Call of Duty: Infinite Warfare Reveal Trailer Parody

it's Tina Palacios here, and I'm not even sure if I'm still the community manager after the debacle from Ghosts, but I still work here somehow, so I'm gonna help break down the trailer of Infinite Warfare,
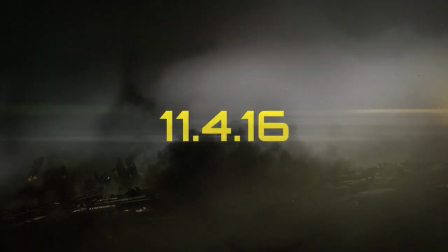(0:11)
our latest installment to the Call of Duty franchise for you.
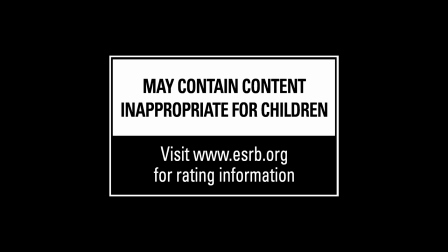(0:14)
We pulled a Nintendo and released the information about our new product at a time when nobody was even awake in the United States.
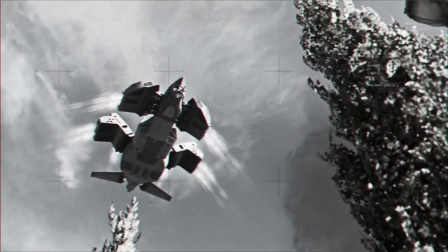(0:21)
The trailer starts with some scenes we jacked from Cloverfield and the first Avengers movie to simulate an attack on Earth,
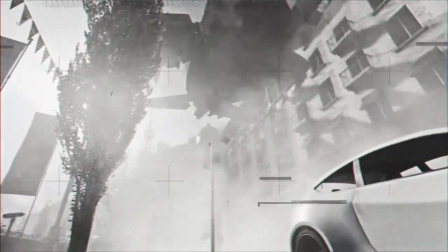(0:27)
but we did it in black and white to indicate that it's a past event.
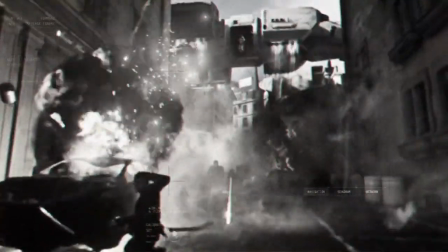(0:31)
At this point, you're probably wondering, is this the trailer from Independence Day Resurgence or for the new Call of Duty game?
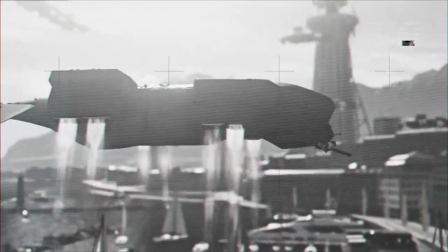(0:37)
Well, since it's humans and not aliens attacking like all of the previous movie references, we put a new spin on an old trick.
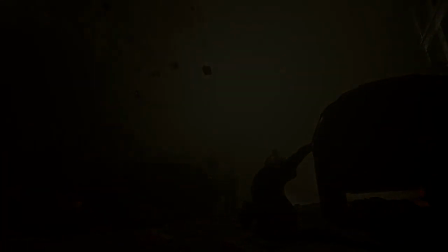(0:44)
Next, we move over into color where the music starts to build up. After getting absolutely slaughtered in the reviews of Ghost saying it wasn't innovative enough,
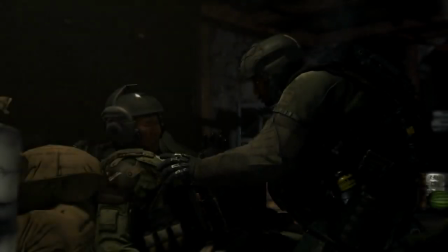(0:52)
we pushed ourselves to the point where the soldiers here look identical to the ones from Advanced Warfare and Black Ops 3.
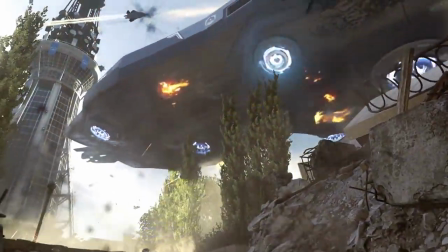(0:58)
So, it's exactly more of the same for the franchise, but different for us, and that's what matters, right?
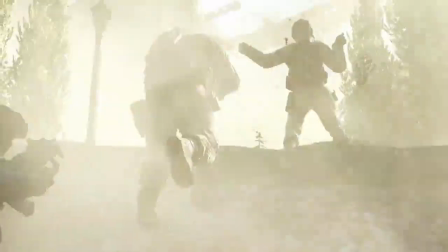(1:04)
Right?
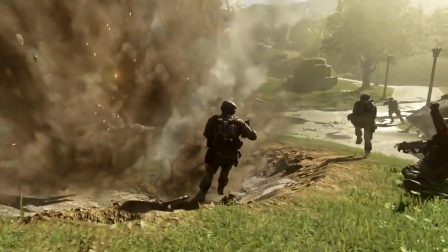(1:05)
Oh, and those definitely are not exo-packs on their backs running into combat, nor is that an exo-jump in the lower left-hand corner of the screen here.
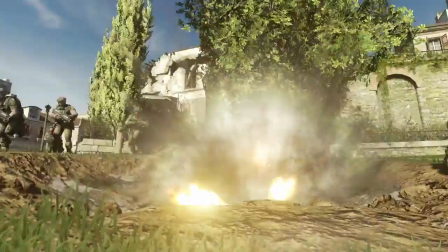(1:13)
It's a boost jump. See those jet propulsions? Then we get some voiceover dialogue about how the attack was actually coming from inside the house.
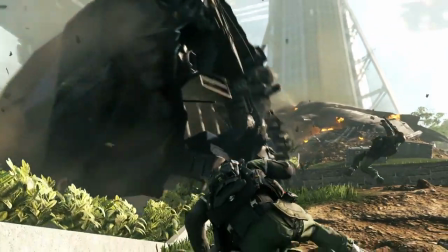(1:21)
Yet another nod to scary movies. See that guy doing a barrel roll? If he had an exo suit on, he could have boosted out of the way, so definitely no exos here.
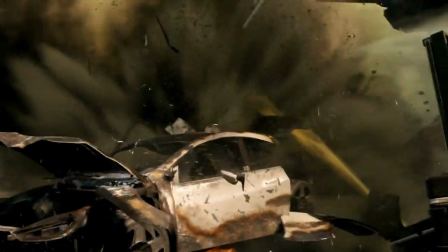(1:30)
The next thing we see are some ships taking out the soldiers and another hopping into a jet.
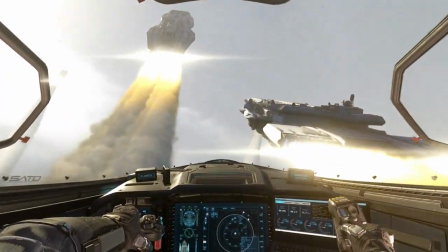(1:35)
Yet another tip of the cap to Independence Day chasing down the mothership. Oh, and how did we afford to get President Obama to do the voice acting here?
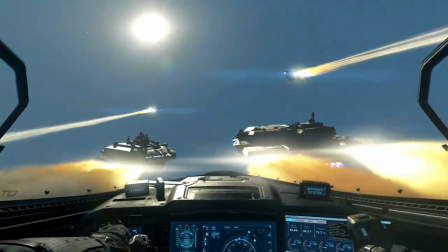(1:44)
This next sequence here shows our transition from a traditional battle space leaving boots on the ground behind that you all know and love,
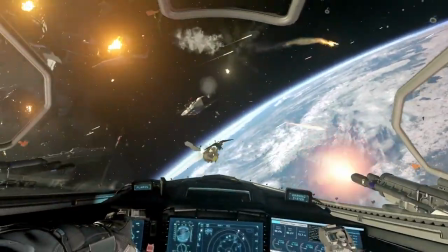(1:50)
and going into outer space. Move over, Star Fox, there's a new kid in town.
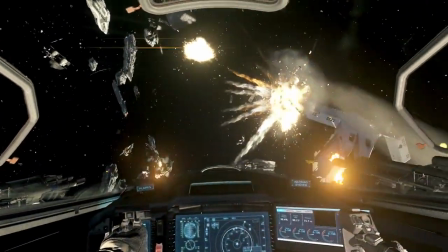(1:56)
Oh, and to capitalize on death just like we're doing to the franchise, we took a terrible,
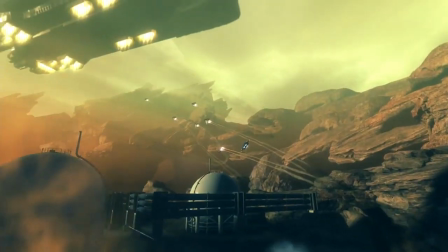(2:01)
edgy version of Space Oddity by David Bowie to drive the point home that we're going to be fighting in outer space.
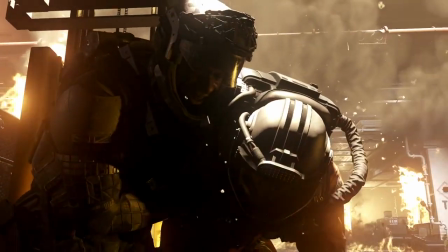(2:07)
We purposely chose the lyrical content to reinforce the idea that we're pushing ourselves
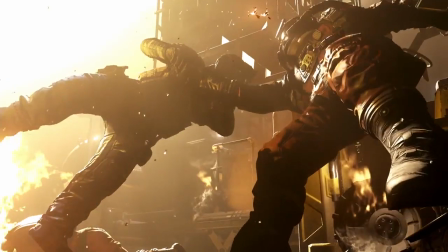(2:11)
and the franchise even further away from the elements that made it great in the first place, because let's be honest,
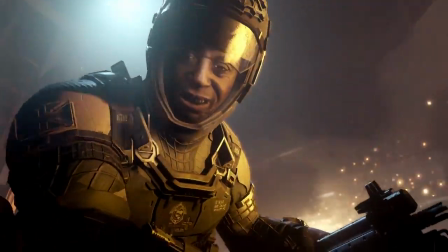(2:17)
after Ghost failed, we have no idea what we're doing anymore. We just took the space mission that everyone seemed to love in the Ghost campaign and made it the focus of our new game,
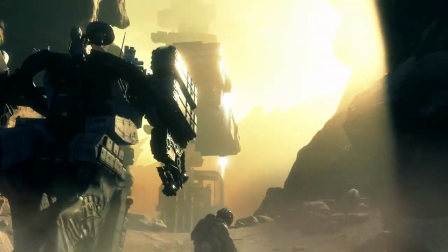(2:26)
with also throwing in some robots here and there like Black Ops 3 did.
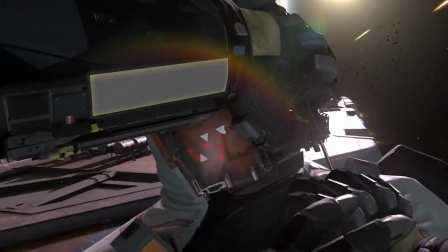(2:29)
Oh, and you can see in this shot that grapple mode will return in Infinite Warfare and neck twist executions like in Titanfall.
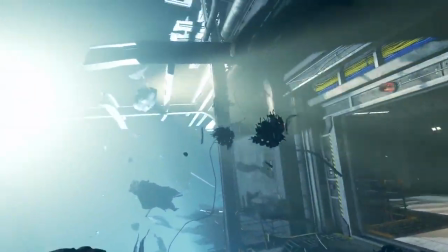(2:36)
Don't worry, folks, we got Chappie to help us out navigate through the spaceships, of which will be the battlegrounds for our multiplayer portion of the game.
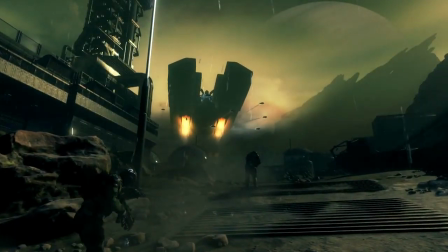(2:45)
This game looks nothing like the one we know from our years of playing Call of Duty, so press F to pay respects to the demise of the franchise.
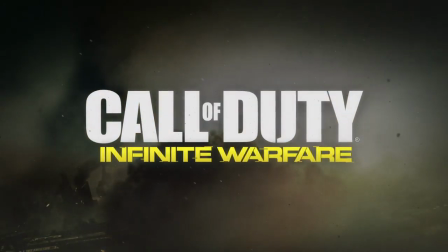(2:52)
Oh wait, just like a Billy Mays commercial, there's more. Just to fuel that hype train up, the shit you all actually want to play, the Call of Duty 4 remaster.
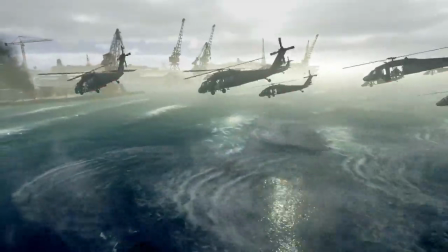(3:02)
Just how a girl loves shiny things in the jewelry store, a nerd likes shiny renderings for his scenes in his video games.
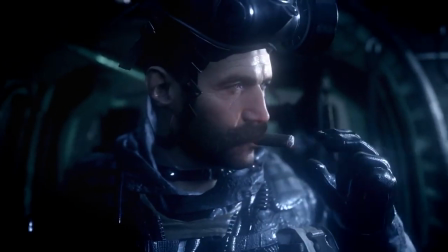(3:09)
We see the scenes from the campaign of Call of Duty 4, which are basically just the ultra settings on PC with a dash of color and a pop of light, along with the tagline,
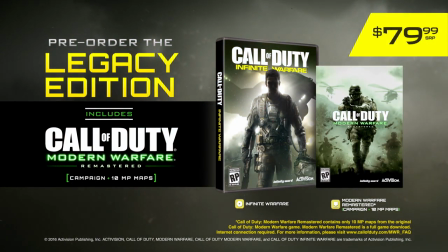(3:17)
"Stay Frosty" at the end. The Legacy Edition of the game is only $80, so we're only forcing you to spend $20 more than a standard game to get one from 9 years ago.
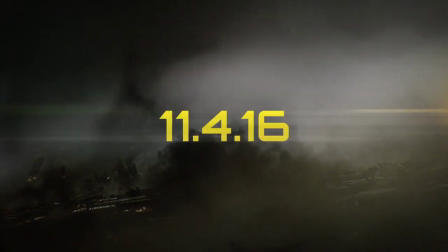(3:26)
Oh, and unlike what we did for criticism of our last game, we're gonna ignore the almost 25% dislike ratio on the trailer video.